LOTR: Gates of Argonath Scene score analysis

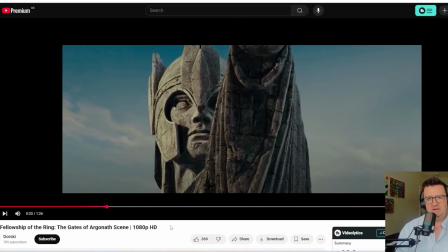492s
It was a character driving through the desert at sunset, and she was driving a car, but it's a child, but she was driving a car through the desert with the sun going down, and there was this big wide shot of the desert and the car going through it.
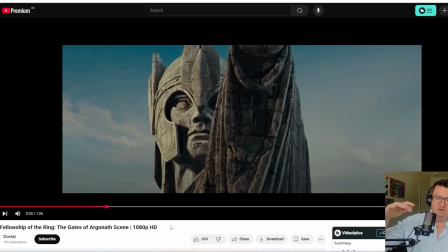504s
It's super epic, and I did this big sweeping, full orchestral, not really Lawrence of Arabia style, but it was that kind of grandeur. And had someone working on the score, who had worked on some big movies.
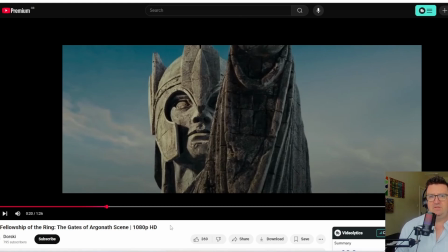522s
And he sent me some texts and just said kind of, can I give you some advice? And so I said yes, because I needed it. And he said some very interesting things.
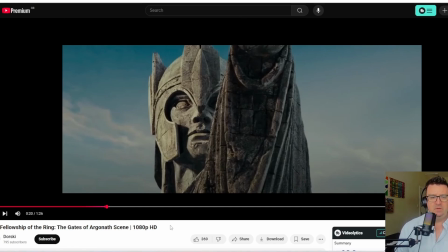535s
He said that you don't always have to reinforce what the visuals are doing. And the phrase that he said that became a mantra for me, for scoring the picture, was you don't have to say the same thing twice.
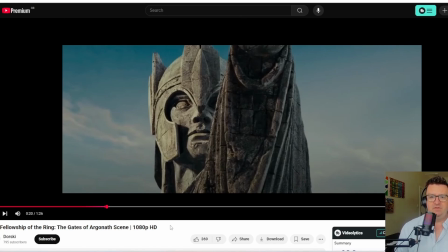555s
If the visuals are saying epic, it doesn't always mean it's the right thing to do to make the music epic and just say epic visuals, epic music. Like in this case, I don't think it reaches a full orchestra at any point, and it certainly doesn't get loud at any point.
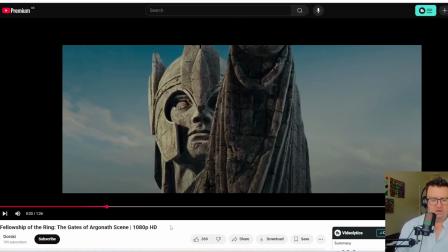575s
It's always small groups of instruments. It's always sort of changing and flowing, and it takes its time. But what this music does do really masterfully is touch little emotional beats with each character that you see,
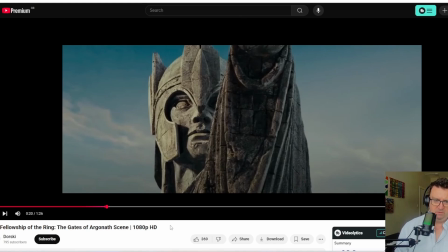596s
but softly. It doesn't beat you over the head with it. If we go back to the beginning, we have,
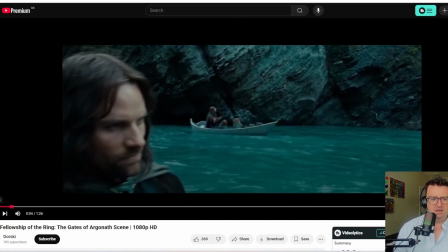605s
is that Boromir? There's even that one note is just serious, tense. Then Aragorn,
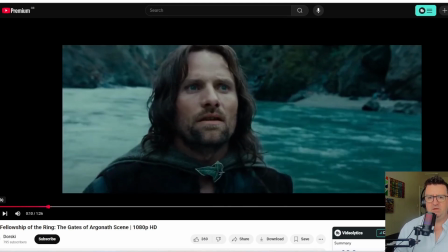621s
just that feeling of apprehension, something coming. That face, something is coming.
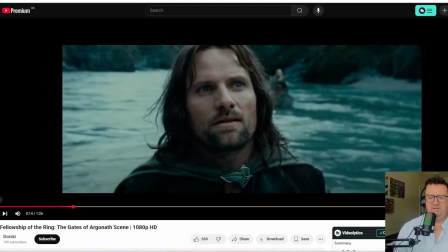629s
Friendship, warmth, even though Frodo's looking troubled.
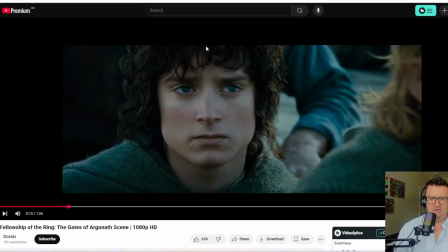635s
And he's looking serious. If you saw that shot, you might score that as like depressed, sad, worn out, exhausted, depleted. But it's not. They go for it's like warmth and friendship.
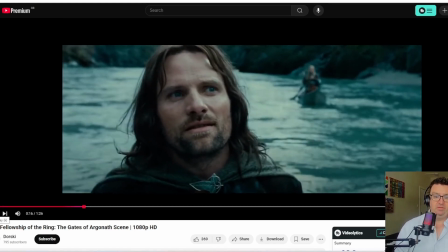650s The Argonath. The Argonath.
Nothing in the music. Nothing happens.
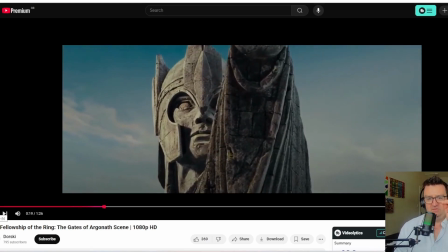660s
And it comes in slowly as the realization of what you're looking at slowly hits the viewer.
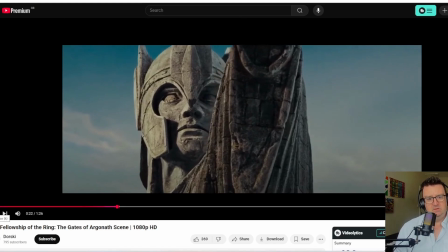668s Long have I desired to look upon the kings of old.
So all that space in there.
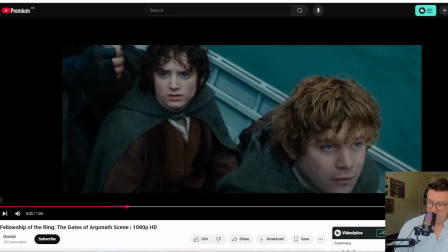673s
As a composer, might be looking to fill up that space, and it just really amazes me the wisdom and the sort of emotional intelligence of the space.
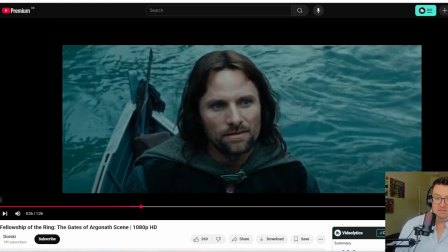688s
Space is okay.
My king.
And then he mentions, my king, and it's the lineage of kings. And they don't do anything kingly in the music.
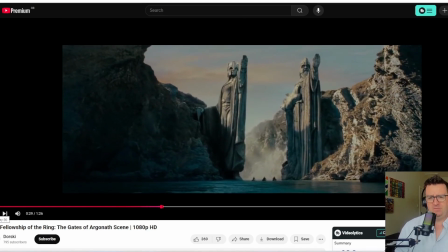699s
It's mystery, sinister, but no, not sinister, awe-inspiring, but awe-inspiring in a way that it's scary and it's powerful. Not entirely good and it's not entirely bad. It's just fills you with awe.
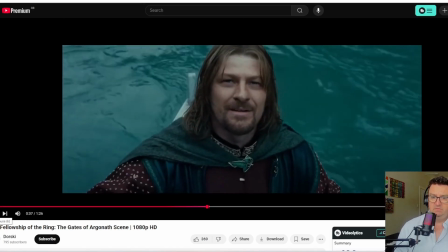718s
Again, builds. It goes slightly more triumphant there.
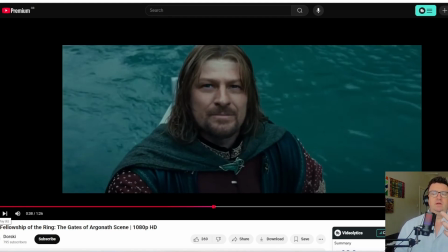724s
You see, with Boromir, kind of looks like wow, and there's a hint of a smile and a sort of admiration for it. And the music does get slightly more triumphant there. Wow,
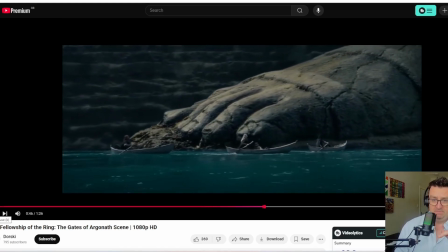739s
holding that through this does hit that beat and builds up.
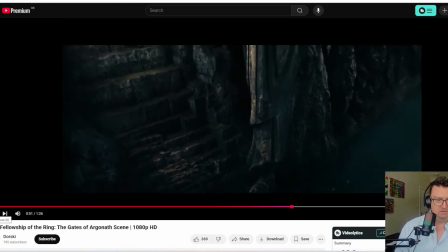746s
That's about the loudest it gets, I think, through the whole thing.
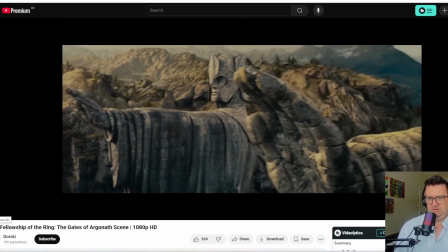752s
And then it just sets the tone. Hits the beat on the hand coming in when you realize what it is.
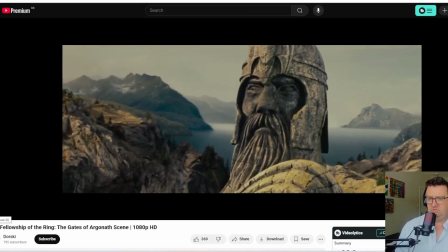757s
Nothing for the face, but it sets the tone all the way.
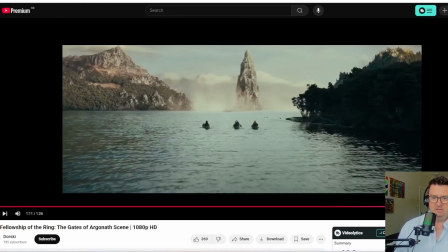764s
It's space. It's not busily telling you what to feel or what to think. It's just setting the tone and giving you space to process and be in the moment.
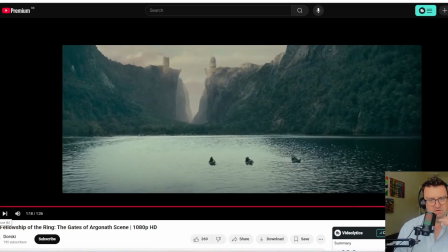778s
And it flows across these shots. Sets the tone, flows through them, doesn't spell everything out.
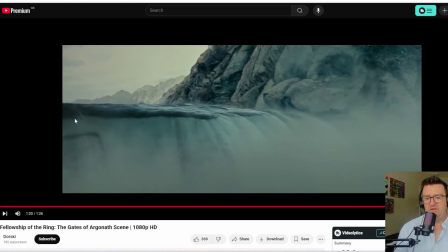786s
So the main thing for me was not to you don't always have to say the same thing twice. You don't have to say epic face, epic big statue. You set the tone of the scene, and it's just really fascinating.
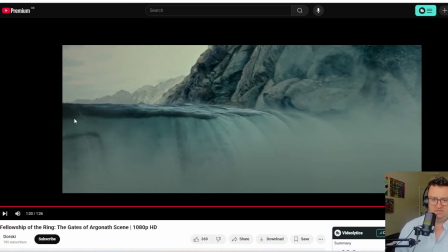800s
Well, a fascinating art form, and instinctively I'm kind of wired wrong for it. So that was another big lesson for me, was that I have to be really smart in going about it, and I have to really override my own instincts, because
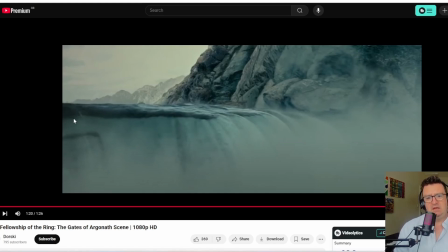820s
it's complicated and multi-layered, and my instant instincts are hit the beat, explain the emotion, represent what's on screen, and that's not always the right thing.
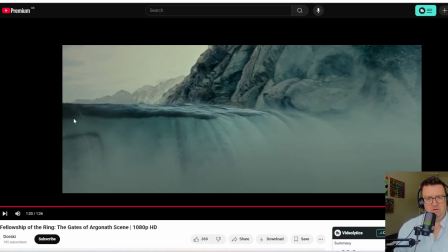831s
You can be setting the tone, flowing through a moment, very slight ups and downs, with the horns. When you see Frodo, it doesn't represent what you're seeing, it represents Frodo,
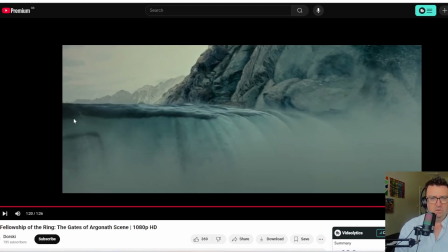846s
just in it was a chord, it was like 2 notes and then another note, and that was it. Just these little light brush strokes hinting at things. Obviously masterful work. So yeah, I just wanted to go through that scene, the minute, 90 seconds, less than 90 seconds.
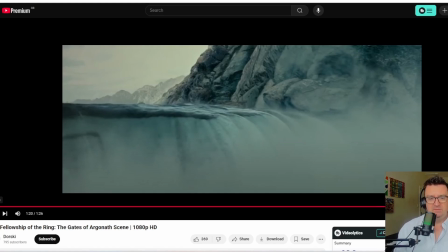864s
There's a lot going on. Boggles my mind managing that over was it 8 hours or something of of the whole trilogy, doing music for that. It's mind-boggling, but amazing, and it's really inspiring to see it. Anyway, hope that was useful to you, and I'll catch you on the next one. Bye bye.